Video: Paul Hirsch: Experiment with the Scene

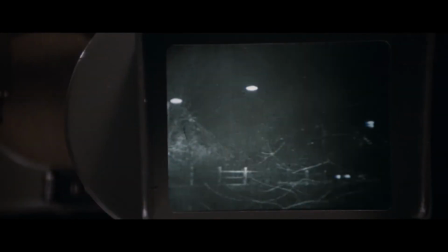How do you shape a scene? What is the best way to put the footage together? What can be cut? Can a scene be moved?
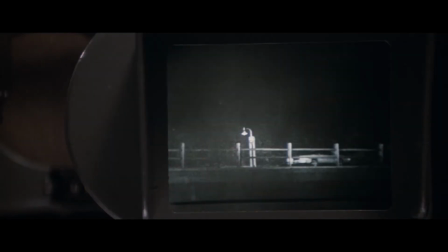These are all questions an editor must ask. Hi, I'm Ryan, and this is Cutting Careers, a series of video essays on film editors. First up is the work of Paul Hirsch, who has been editing for over 50 years in films such as Star Wars,
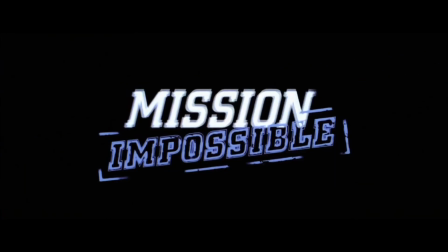The Empire Strikes Back, Mission Impossible, Ferris Bueller, Carrie, and many more. Let's take a look at ways Hirsch experiments with the scene, shaping them to better serve the story.
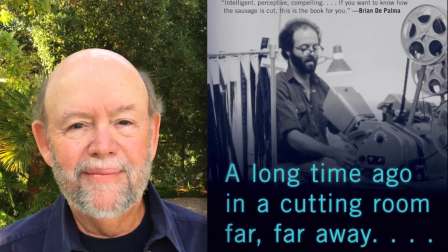Many of these anecdotes are taken from his book, A Long Time Ago in a Cutting Room Far, Far Away, which I would recommend to anyone interested in film editing.
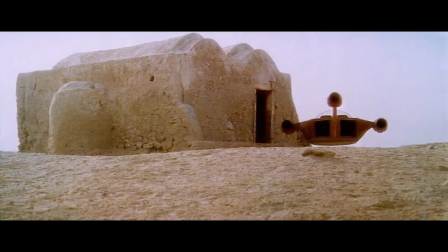First off, restructuring scenes. It's often said that films are written 3 times, in the script, during the shoot, and in the edit.
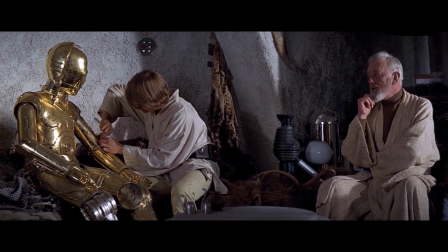Scenes are written and filmed to be in a specific order, but that does not mean they need to be edited in that same order.
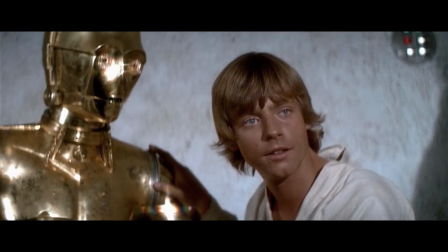Restructuring can help strengthen the scene's flow. On editing the original Star Wars, problems emerged with the scene in Obi-Wan's hut.
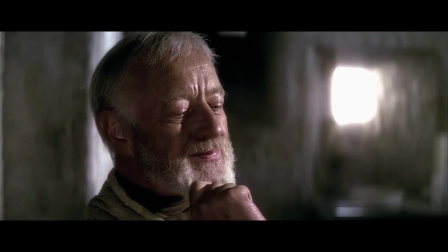As it was written and filmed, they view Leia's message, talk about the Force, play with lightsabers, and then decide to go and help Leia.
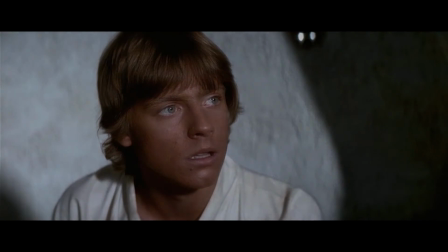As Hirsch described talking about it to George Lucas, well, it's as if they've just heard this awful news from her, and they don't react.
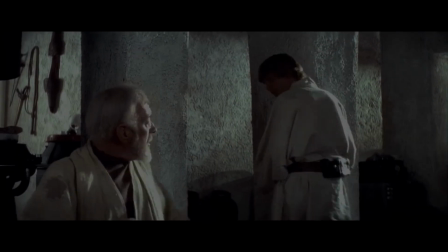The world is on fire, and they just sit there talking. We moved the beginning of the scene, as written, to the middle.
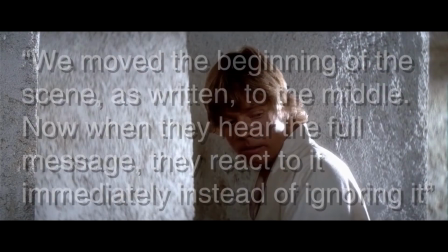Now when they hear the full message, they react to it immediately instead of ignoring it. A little reshuffling changes the meaning of the scene and helps the story flow more naturally.
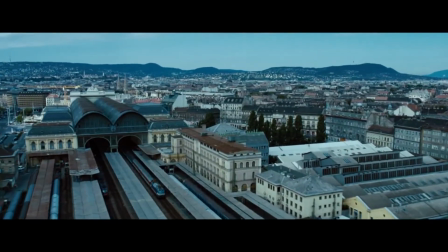Mission Impossible, Ghost Protocol also had major reshuffling with the opening sequence in the edit,
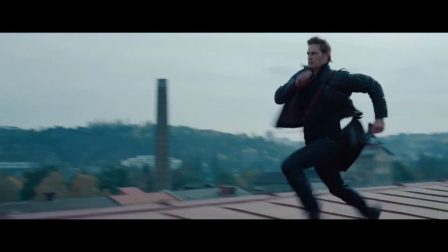as he described it to the Light the Fuse podcast. I thought Ghost Protocol came up with a great beginning. Guy gets killed,
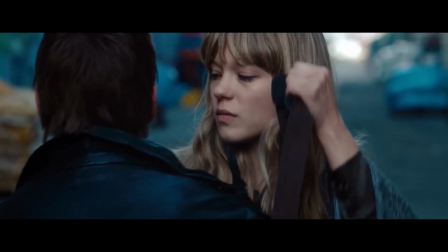his papers are stolen, we don't know what was that,
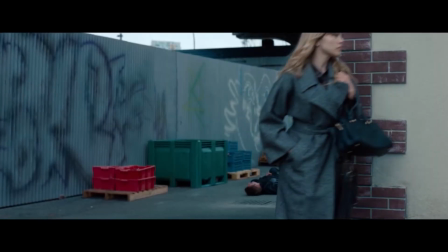and we find out 2 scenes later what's going on with a flashback that was originally intended to be at the beginning.
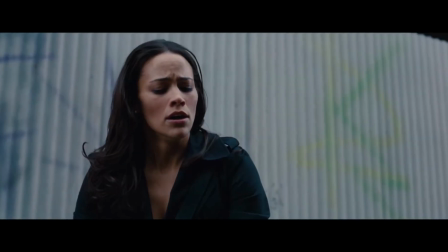So the idea was, I think, the best way to start a movie, which is show something,
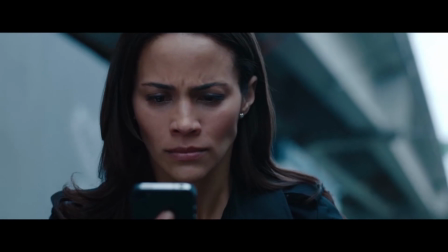explain nothing, raise a lot of questions in the audience's mind, and then they're hooked.
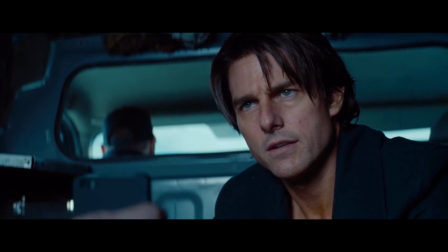They're interested in finding out what was that we just saw, So this is exactly opposite what they do in fantasy films, where they have long explanations, to tee up the movie.
There has been a war between orcs and humans for as long as can be remembered.
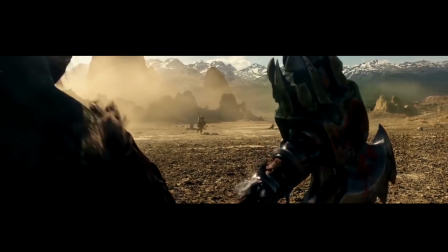And nobody cares and nobody's interested and they can't process the information anyway.
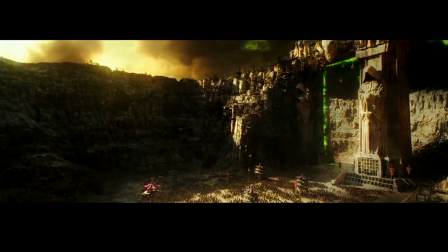And, it's just a complete misunderstanding of the storytelling process.
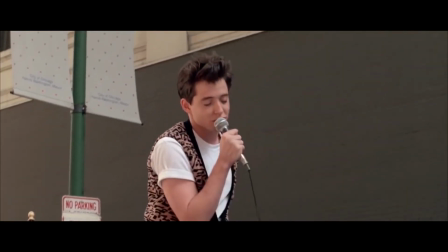Restructuring can also help dramatic beats. Take the parade scene in Ferris Bueller.
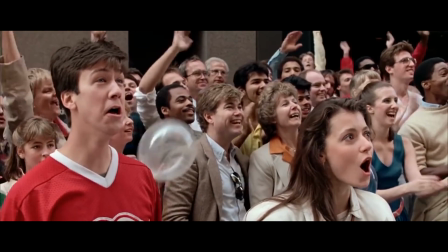Originally, it was placed earlier in the film, but in editing, Hirsch realized that they could strengthen the structure of the film by moving it, as he describes in his book.
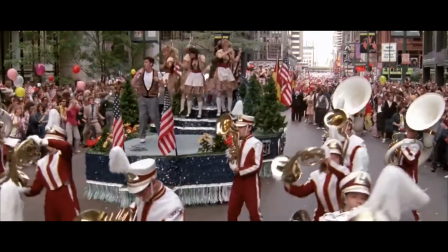The parade, being the biggest and most dramatic event of the day, should come last. The scene that followed it, the traffic jam scene, would have to come earlier.
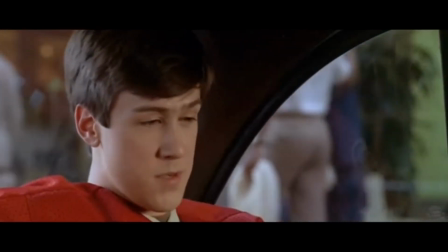If we saw a snatch of the parade before the traffic jam and played some band music in the background inside the taxi, we could make it appear that the jam was caused by the parade.
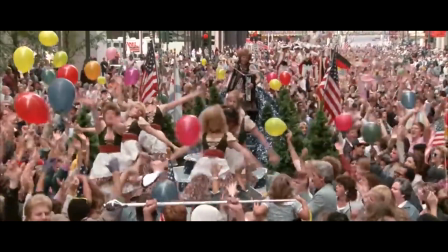This made the taxi scene less arbitrary, and having the parade at the conclusion of the day made it more climactic.
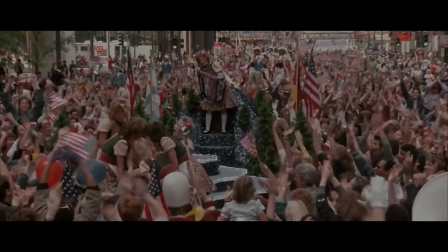These changes do not always need to be big structural ones. Adding or removing a single shot can have a huge difference on a film. Take Brian De Palma's early feature Obsession. There was a problem getting the film picked up for distribution.
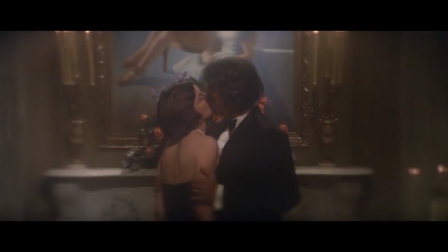The film features a wedding scene between 2 characters revealed to be father and daughter. This upsetted all the studios.
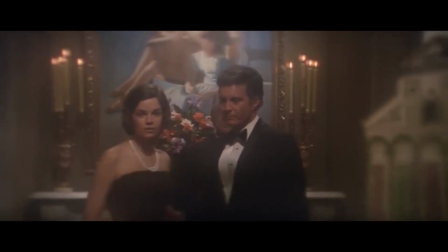Hirsch had the idea of changing the wedding into a dream sequence by inserting a shot of Cliff Robertson sleeping, adding a ripple dissolve, and a distortion to the footage.
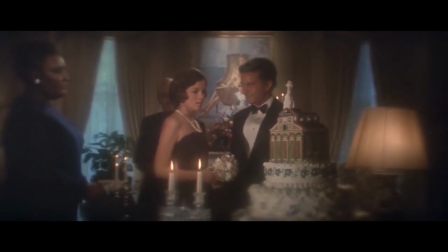The whole sequence now plays as a dream. By substituting one shot, the producer was able to take it back and Columbia picked it up for distribution.
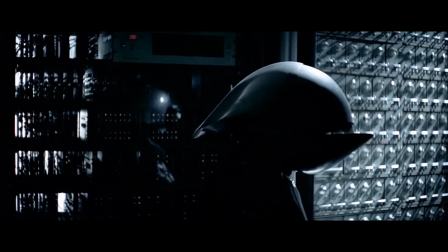Changing one shot changed the whole reaction to the film. The placement of a single shot can also change the emotional impact of a moment.
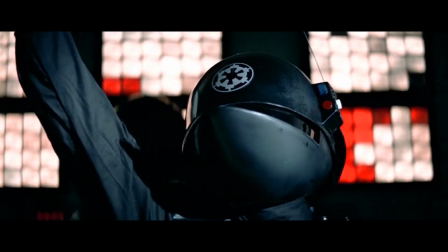Take the Death Star explosion in Star Wars. There was a shot of Tarkin just before the Death Star blew up because I wanted to personalize the moment into something human.
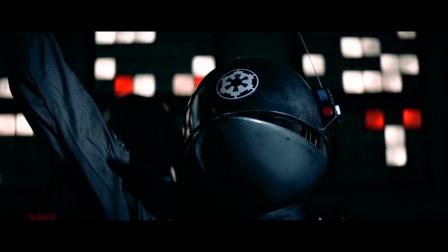Otherwise, it would just be machine, boom, So you had to put a person in there.
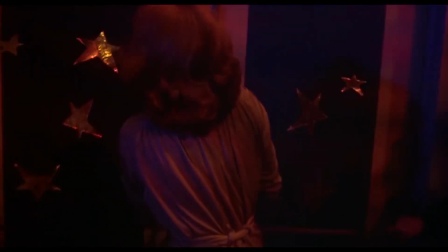It was exactly the same thing I had done with Carrie, building up to the yank of the blood falling.
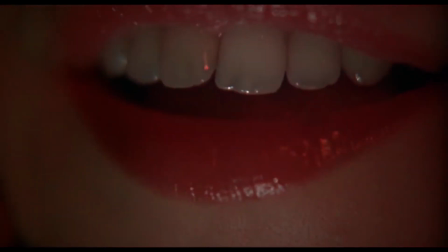I cut to a big close-up of Nancy Allen grinning just before the blood hit,
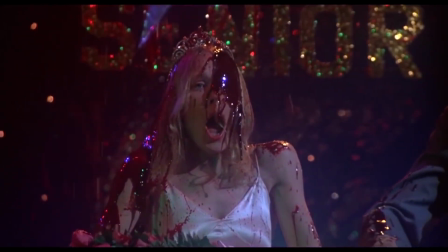to give that personal aspect give it a little dramatic spin instead of just recording events.
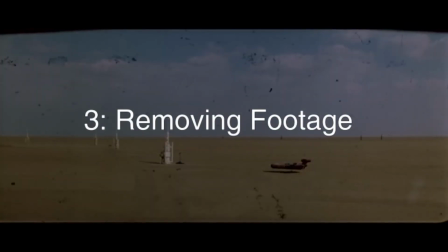Instead of adding or rearranging, you can always try removing footage. Hirsch is a big proponent of taking scenes out and experimenting.
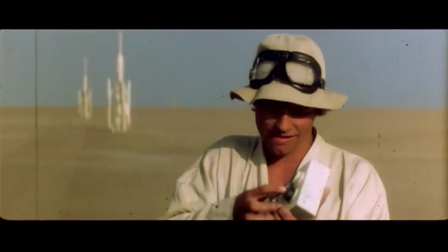Removing scenes can create interesting juxtapositions. If a scene is really necessary, it will be obvious.
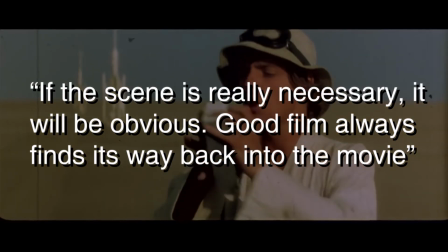Good film always finds its way back into the movie.
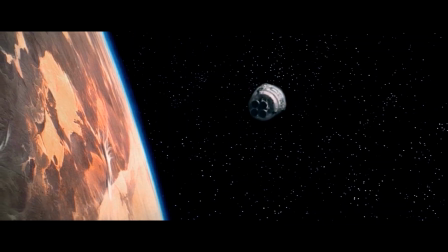Originally, Star Wars intercuts the opening escape of C-3PO and R2-D2 with Luke observing the action on his farm.
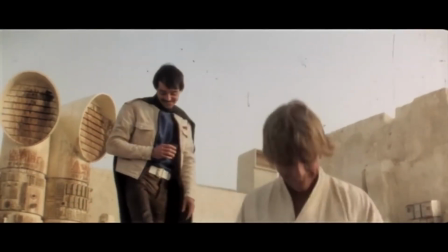There's also a scene where he goes and talks to his friends. It slows the pace down considerably, and taking it out gives more mystery once the droids land on Tatooine.
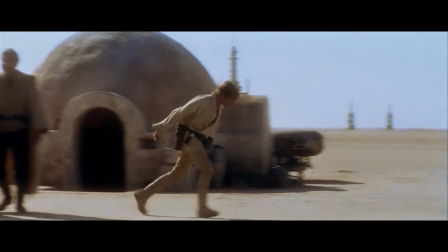Removing these sections also gives Luke a more natural introduction later in the film. If you take something out and it doesn't work, you can always put it back in.
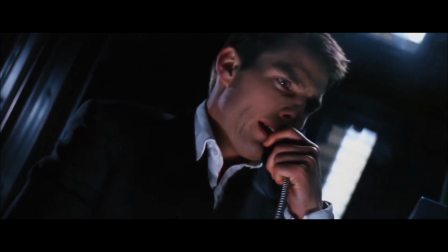Another note on removing footage comes from Tom Cruise after viewing a rough cut on the first Mission Impossible, as Hirsch tells it. And he came out of a screening and he said something about,
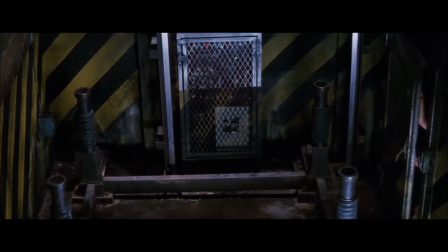he wasn't being critical or harsh or anything. He just said, I see you still have all the entrances and exits left in.
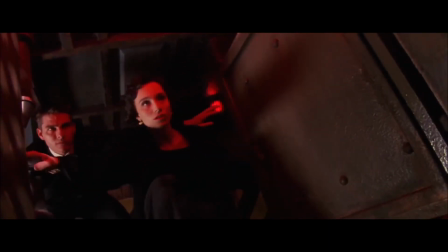And sort of a penny dropped in my mind. I thought, entrances and exits, interesting.
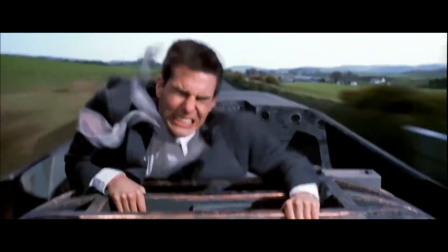Because, the first rule of editing is cut to the chase, get rid of the stuff you don't need. And I never thought about entrances and exits.
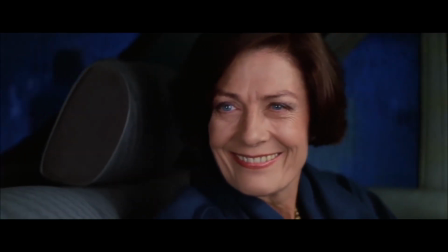And I thought, yeah, who needs and I started thinking, you could just cut to somebody in frame.
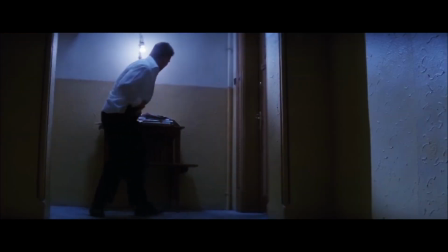You don't have to have them walk into frame, So this became an operating principle of mine from then on.
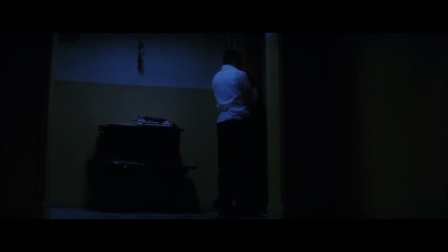Oh, wow. In all pictures. And I thought, well, why do you need, occasionally you do an entrance or an exit, but, it's usually unnecessary.
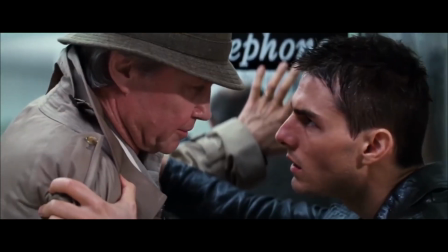It's a stronger cut if you cut to somebody in frame doing something as opposed to just walking in and then doing something.
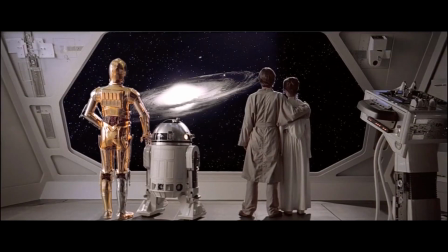Paul Hirsch has had a long and storied career, and I could easily make this video hours longer by adding more anecdotes from his excellent book.
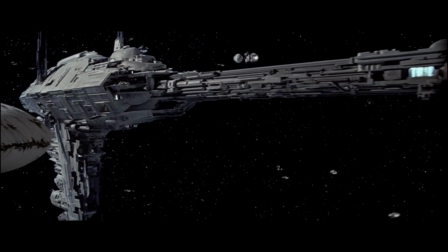The stories show us how editing is an experimental process, and often, the best cuts are found through these experiments.
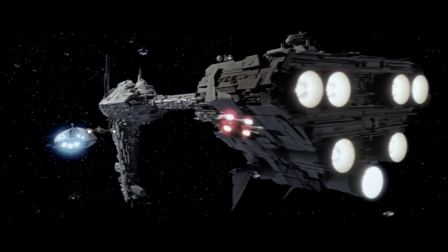If you never try it, you'll never know what the effect may be.